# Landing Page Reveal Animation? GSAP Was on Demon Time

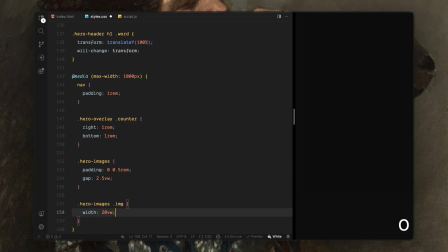8:14 We are ready to move into the javascript and start wiring up the animation timelines. First of all, I'll import GSAP, this is the core animation library we'll use for everything in this project. Next I'll import custom ease, we'll use this to define a single easing curve that keeps the motion consistent across the intro.
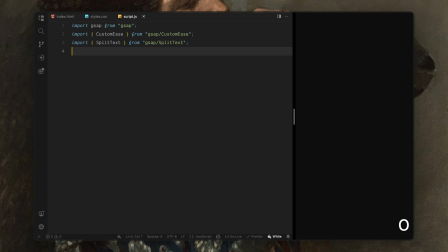8:32 Then I'll import split text, this will let us split the hero heading into individual words so we can animate them later. After that, I'll register both plugins with GSAP, this step is required before we can actually use them inside timelines. Next I'll create a custom easing curve called hop. This will become our main easing style and will reuse it throughout the sequence.
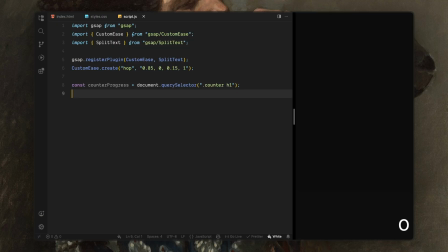8:52 Now I'll grab the counter heading from the DOM. This is the element we'll update as the loading number changes. Then I'll create a simple object to hold the counter value. We'll animate this number with gsap and write it into the DOM on every update.
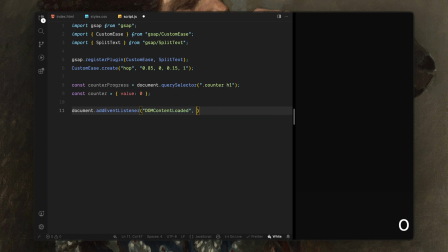9:05 Next, I'll wrap everything inside a DOM content loaded event. This just ensures all elements are available before we start working with them. Once the DOM is ready, I'll split the hero heading into words using split text. I'll also enable masking and assign a custom class name called word.
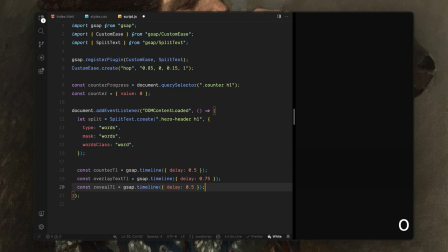9:21 Next I'll create 3 timelines, one for the counter, one for the overlay text and one for the main reveal sequence. Keeping these separate makes the animation easier to manage and reason about. Finally, I'll build the counter animation, I'll animate the numeric value from start to finish and on every update, I'll round the number and update the counter text.
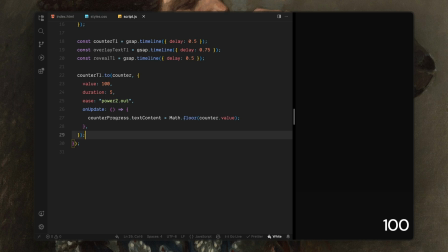9:39 This gives us a smooth loading count without trying to animate text directly. Next up, we'll animate the overlay text and start building the visual rhythm of the intro. This timeline is responsible for the small text that cycles in top corner during the loading sequence.
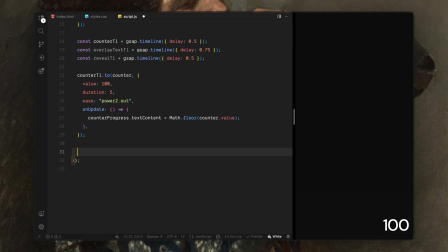9:54 I am animating the entire text wrapper instead of each line individually. Because the container has overflow hidden, only one line is visible at a time. First, I'll move the text wrapper into view. This brings the first line into the visible area.
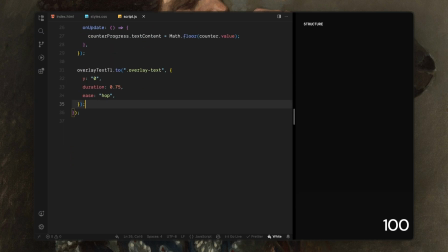10:10 Then after a short pause, I'll move it upward again. that shifts the second line into place. Next I'll repeat the same movement one more time, this reveals the third line. And finally I'll move the wrapper up once again so the text fully exits the container.
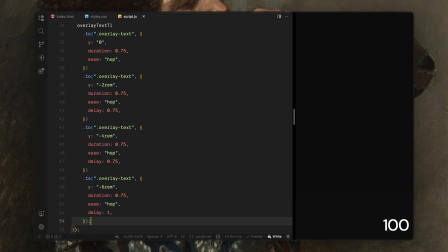10:26 Spacing out these movements with small delays helps the text feel paced and intentional instead of rushing through all the messages at once. Now let's move on to the main reveal timeline. This is where most of the visual transition happens. First, I'll animate all of the images into view.
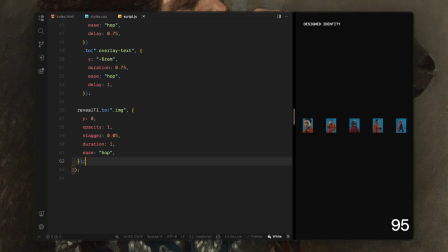10:42 They move upward from their offset position, fade in at the same time, and reveal one after another with a small stagger. Next I'll animate the spacing between the images, I'll gradually tighten the gap which makes the images feel like they are being pulled together toward the center. While that's happening, I'll also scale all of the images up to their final size.
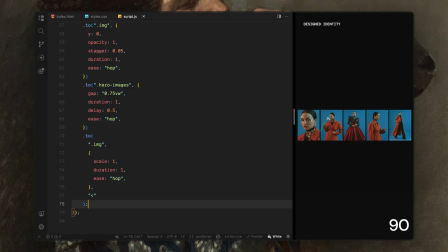11:01 Overlapping these two animations keeps the motion field continuous rather than broken into separate steps. After that, I'll start removing the outer images. I am targeting every image except the center one and collapsing them vertically using a clipping animation.
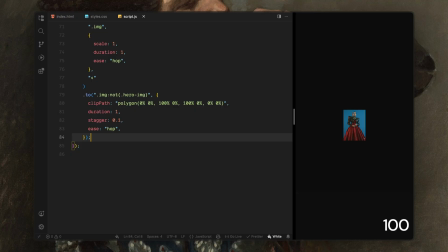11:16 This makes the images feel like they are being physically removed from the layout. Next, I'll scale up the center image. This allows it to take visual priority and naturally transition into the main landing view.
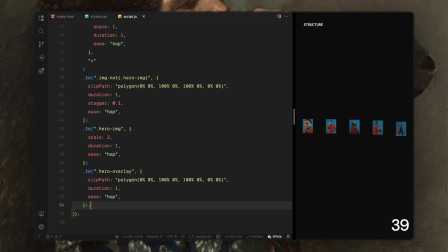11:28 Once the images are resolved, I'll animate the overall layout. I'll collapse the overlay upward which reveals the page underneath and clears the way for the final content.
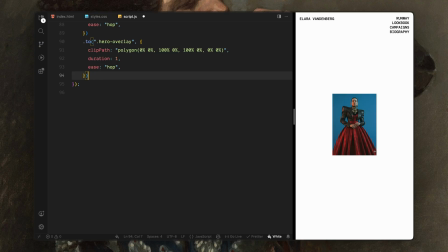11:38 Finally, I'll bring in the hero heading, each what animates upward into place with a slight stagger using a cleaner easing curve.
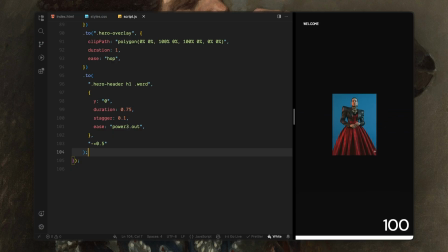11:46 This timing is important, the brand name only appears once the visuals have fully settled and that completes the full reveal sequence.
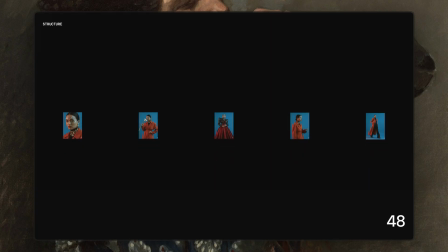11:53 Hope you found the video helpful, see you in the next one.